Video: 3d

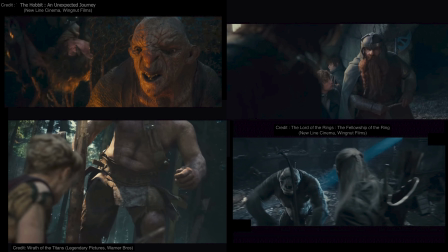(8:14)
What I love about over the shoulder shots is it keeps the emotional intensity going.
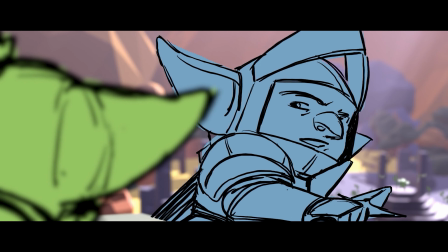(8:19)
There's something about being dirty over the shoulder of another character,
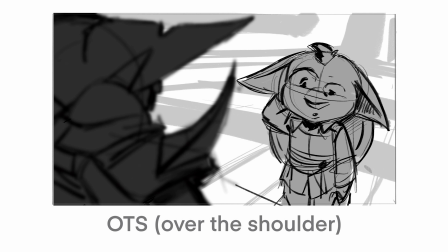(8:23)
like out of focus in the foreground, even though the focus on this would be on the right hand side character here. There's something still very intimate about doing this. This would also play into like lens choice as well, right? Because even though in this particular instance these characters are probably standing about like 2 meters away from one another, right?
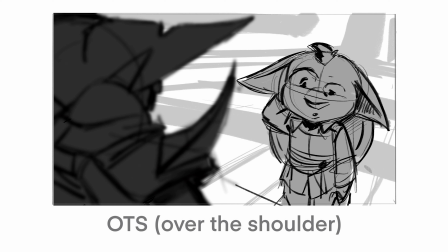(8:39)
This isn't like a particularly extreme lens or anything. You can also use very long lenses to push characters that are quite far apart. You could have these characters stood 5-10 meters away from one another and still have them this close to one another in frame using a very long lens.
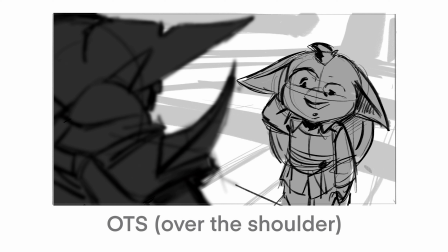(8:54)
So that gives you the opportunity to keep things really intimate, even though the characters are perhaps a little further apart from one another as well. So they're kind of the connective tissue a lot of the time between shots. You know, they really allow you to hook things up. Also, as well,
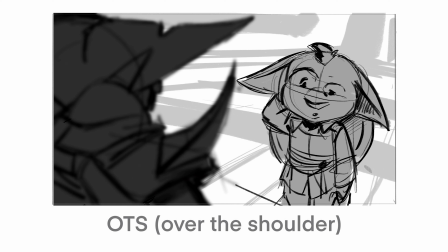(9:08)
is if you forget about this character on the right and you imagine that we're over the shoulder of this character here and we're looking at the environment or something way off in the distance,
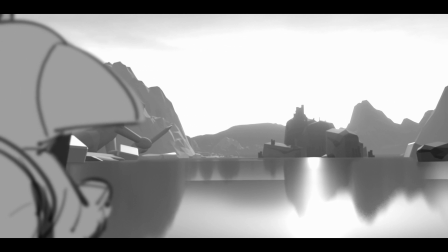(9:17)
you know, it still keeps that intimacy. You still feel like you're with the character that you're over the shoulder of.
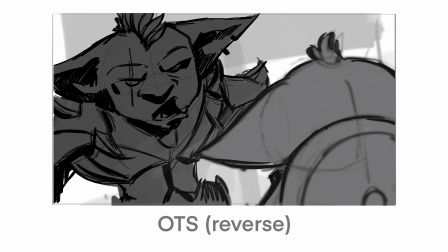(9:22)
And here's an example then of the reverse of that.
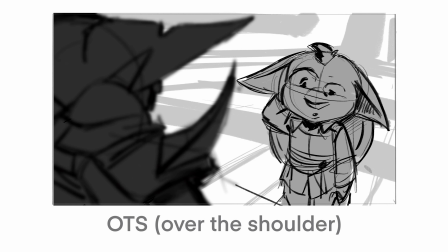(9:25)
You know, just kind of slight example of what I've done there with the framing is, so we're over the shoulder of Vedak and we're looking at Artemis here. I've framed Artemis smaller because he is smaller, but I want him to feel smaller as well within the framing.
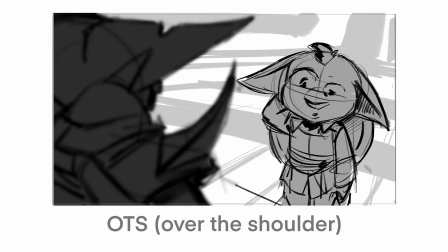(9:38)
And we have this jagged shoulder piece of Vedak in the foreground here. So everything's kind of like a little bit more intimidating for Artemis.
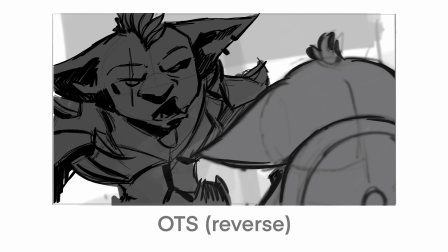(9:45)
And then when we go to the reverse, it's the opposite, right? So even though we're over at the shoulder of Artemis now, Vedak is big filling up that what would have been negative space, and it's kind of higher than this, right?
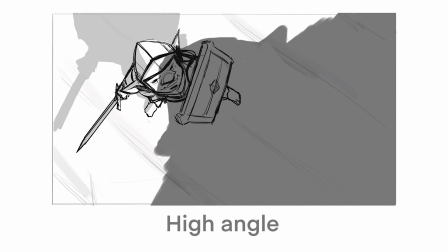(9:56)
The high angle, the camera is high looking down on the character. These are very useful for, of course, making a character feel small or giving an important sense of perspective.
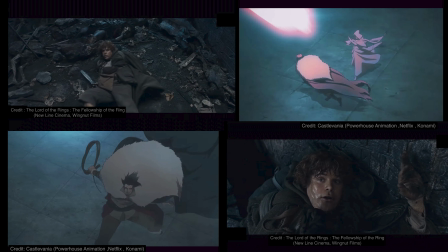(10:06)
Like if we were looking down from an ogre's perspective, these are really good. They typically make the character you're looking down on feel smaller and weaker, an underpowered position. It's not always the case. You can still have really dynamic, powerful shots where you're making the character feel powerful looking down.
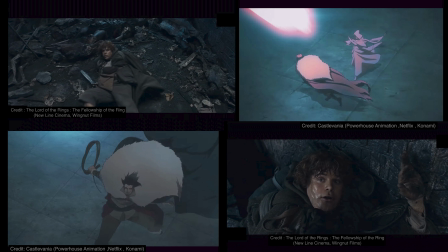(10:21)
It really depends on the context, but generally speaking, that's what they're good for. You can also play a lot with negative space in these type of framings as well, especially with shadows, as we're doing here.
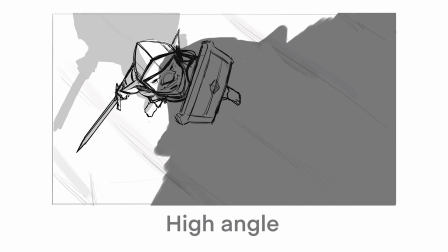(10:29)
We have the shadow of the ogre dominating the frame here. You can really push that kind of stuff. And this is a much higher, wider example now.
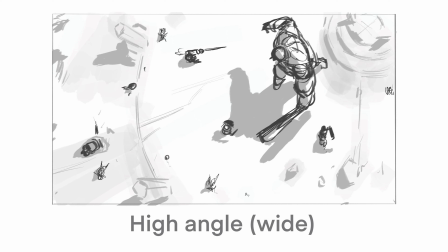(10:36)
These are very, very useful for re-establishing your staging, either establishing them initially or
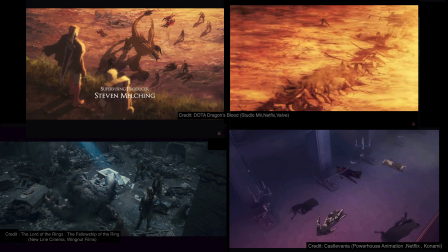(10:42)
re-establishing the staging of all the characters relative to one another within the environment during the middle of an action sequence, right? You could have been having all these intricate close-ups and everything, and then, okay, you've had maybe, say, 8 close to medium shots in a row, perhaps, and then you're like, I don't know where I am anymore now,
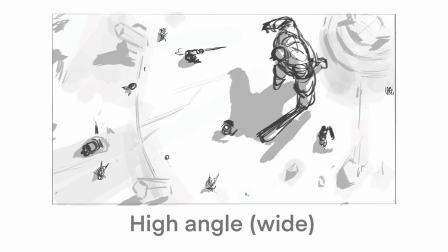(10:59)
and the audience is starting to lose track. Cut to a shot like this. Boom, everyone knows where we are, right?
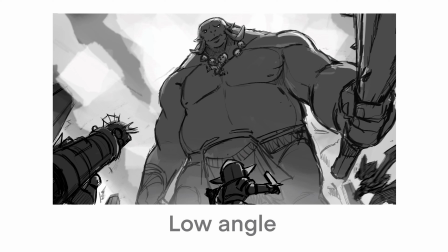(11:05)
Low angle, great for sense of scale, for a sense of something is overpowering us.
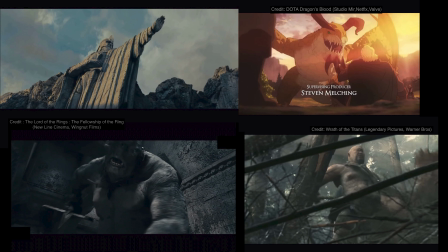(11:12)
The camera's like pushed nice and low to the ground, tilted camera up. You emphasize that sense of scale. It also allows you to dominate the framing with a certain character. Like this character is pretty much taking up that triangle in the center of the frame, right?
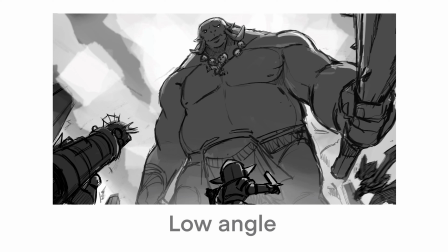(11:24)
There's nothing but that character there, and then all the other characters are like tiny little things in the foreground.
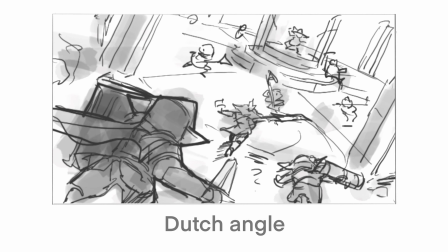(11:28)
Super dramatic camera. So a Dutch angle is basically where the camera is at a diagonal.
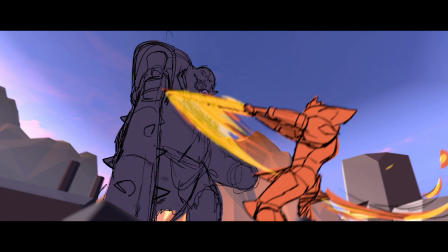(11:34)
It instantly makes things look more dynamic. It's a little bit of a, if you want a cheap way of making something look more dynamic,
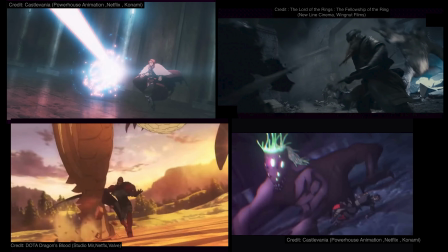(11:42)
put a Dutch on it and it'll get you a good 20% boost how dynamic a shot will feel if you just put a little Dutch on it. This isn't always appropriate on certain things,
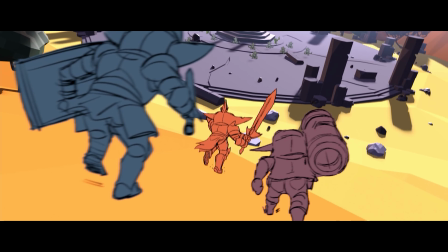(11:51)
because it's, I think during action it works well. I guess that's down to each person's sensibilities, but they can be very, very effective.
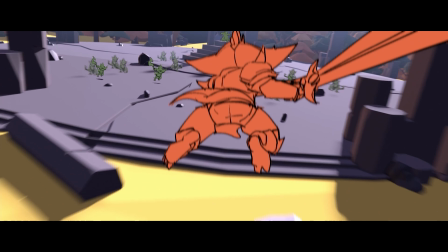(12:00)
And I think if they're used sparingly, they can really add to the drama of a moment.
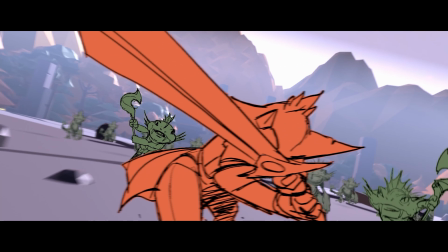(12:04)
And I think that's something worth bearing in mind as well, is that all of these options we have available to us, their potency only really works if they're used when they need to be used.
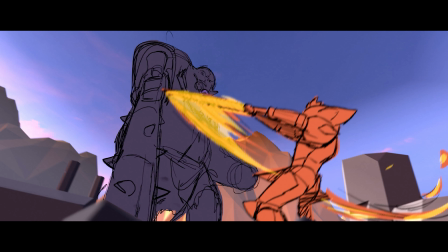(12:13)
Like if we overuse close-ups, they lose their potency. If we overuse extreme wise, they lose their potency. If we overuse Dutching, it loses its potency. Choosing wisely when to use these things.